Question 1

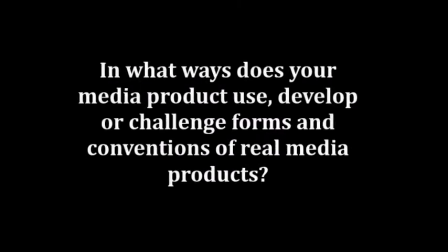[0:00]
In what ways does your media product use, develop, or challenge forms and conventions of real media products?
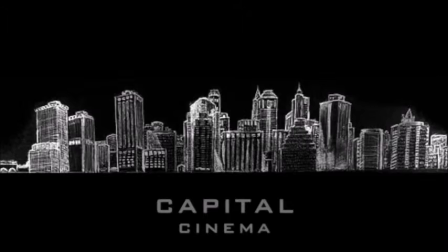[0:06]
The film opening convention is the production company logo. This is the first thing the audience sees when watching our film, so they know who has brought them the movie. We decided that black and white would be the best colours to use as it fits into the thriller codes and conventions.
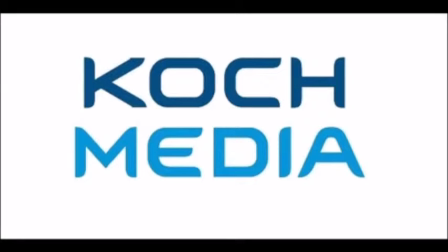[0:20]
The distribution company logo came up next in the opening of the film because it informs the audience who has distributed the film. Our film distribution was Coke Media, as they were #1 in Europe and specialised in our genre of film and had a lot of success in the past.
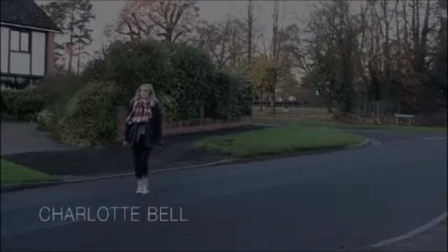[0:34]
The opening shot of our thriller was an establishing shot of a girl dressed in light, bright, coloured clothing to represent her innocence and purity. We chose to show the girl in an establishing shot, as this way the audience is able to see she's just an ordinary girl and is just trying to go about her day-to-day life.
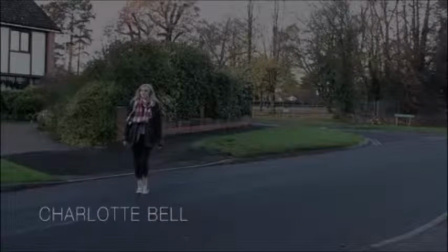[0:50]
It also shows how small and insignificant she is compared to the world around her. An example of this is from a pre-existing film is from Casino Royale. It is also common in thriller films for the hero to be an ordinary person that is put into an extraordinary situation out of their control.
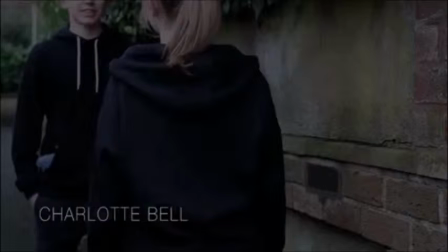[1:07]
We then cut to a short shot of two darkly dressed people meeting in a small dark alleyway. This indicates to the audience that these are the villains of the film due to the local lighting and mise-en-scène. It is another thriller code of convention for the villains to be dressed in dark-coloured clothing, as it helps hide their identity.
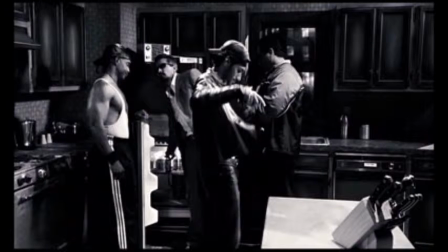[1:25]
For example, in the film Sin City, Jackie Boy and his friends are all wearing dark-coloured clothing. Not only does this help show they are the villains of the film, but it helps contrast with the hero's white, bright clothing to help show the difference between good and evil.
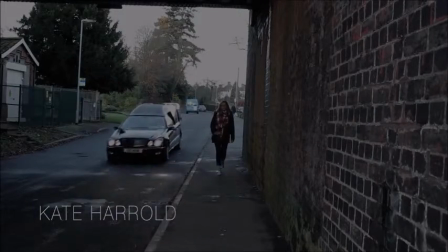[1:42]
A cut transition was then used to go back to the hero of our film continuing to walk down the street in their day-to-day life.
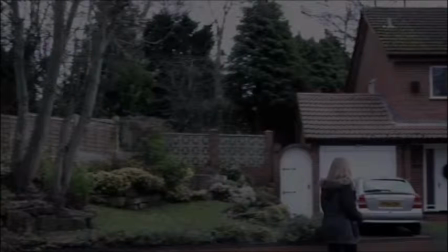[1:48]
There is a clear indication of where the film is taking place due to the long shot. We decided to challenge the usual thriller coded convention of having a male hero and instead made the hero of our media product female.
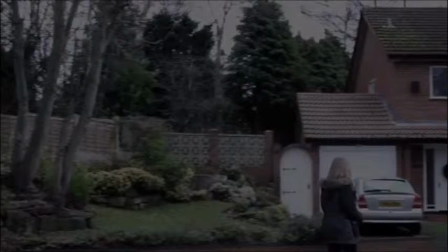[2:01]
This was to show the audience that although females in thrillers are usually portrayed to be weak and heavily rely on the male hero to save them,
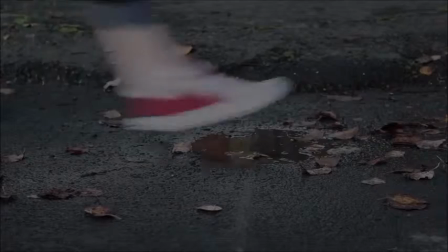[2:09]
instead we wanted to show a strong-willed and brave female. A close-up shot of the hero walking through the puddle is embedded into the scenes of her walking.
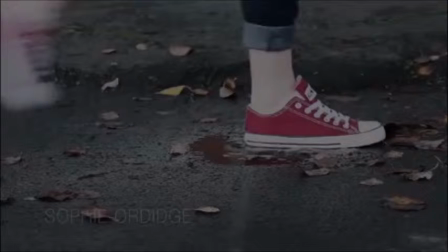[2:17]
We decided this added a sense of mystery to where they were heading, making the audience question where they will end up. This is a developed idea from the film Kill Bill. In the opening of Kill Bill, we only see the killer's feet, so that the identity is hidden.
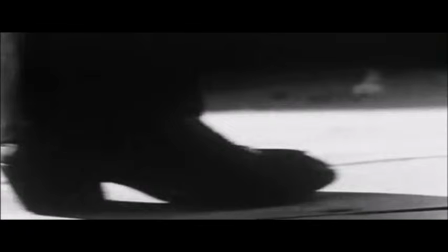[2:33]
Although we know the identity of our hero already, it helps build the tension of the scene because we don't know for sure where they are walking to or what they will run into.
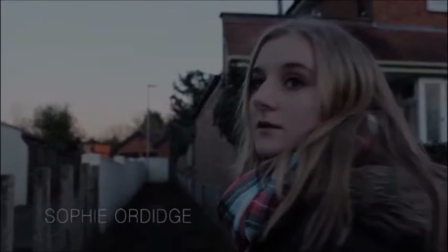[2:41]
A key convention of any media product is the use of casting credits that run smoothly throughout the opening of a film and have been embedded within the action, so that the audience focuses mainly on what is happening in the narrative. An example from a pre-existing film is Face Off.
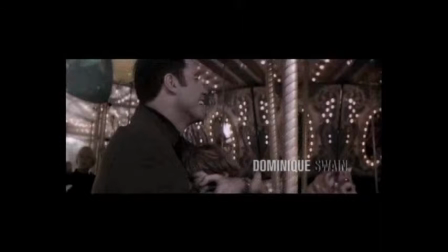[2:57]
The opening credits appear on and off the screen and change from the left to the right-hand side as the opening continues. We developed this idea and decided to keep our opening casting credits all on the left-hand side. Again, we decided to have a white font colour as it fits into the thriller codes and conventions of good versus evil.
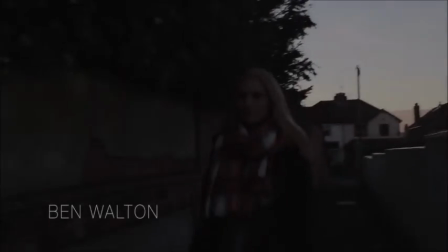[3:17]
We are then properly introduced to the villains of our film with the use of asynchronous sound.
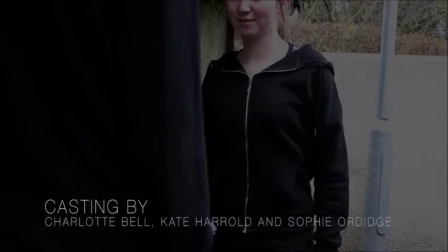[3:22]
Our hero begins to overhear a conversation between the two before a cut transition is used to finally show the villains.
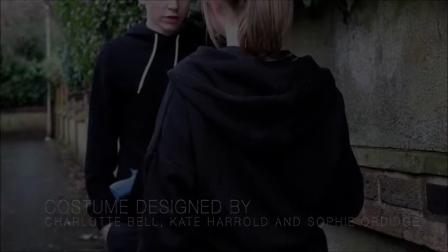[3:28]
However, the audience still isn't shown the villains' full face to help add mystery of who they really are, like in the film Kill Bill. As previously mentioned, we don't see who the villain is during the opening, which helps create suspense for the audience.
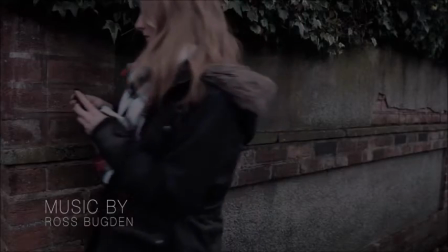[3:43]
Our hero then does an act of courage by putting her life in danger to record the villain's conversation on her mobile phone.
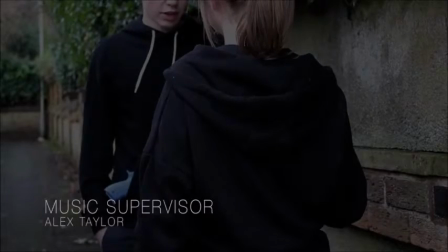[3:50]
Phones and security cameras are a common thriller code of convention,
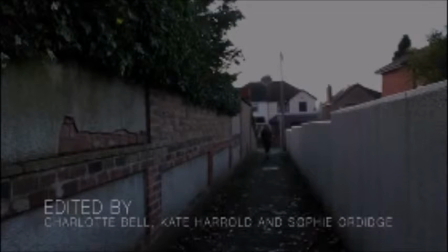[3:54]
as it makes the audience think that no matter what is happening, the narrative is always captured, and no matter what the characters do, they are always being watched.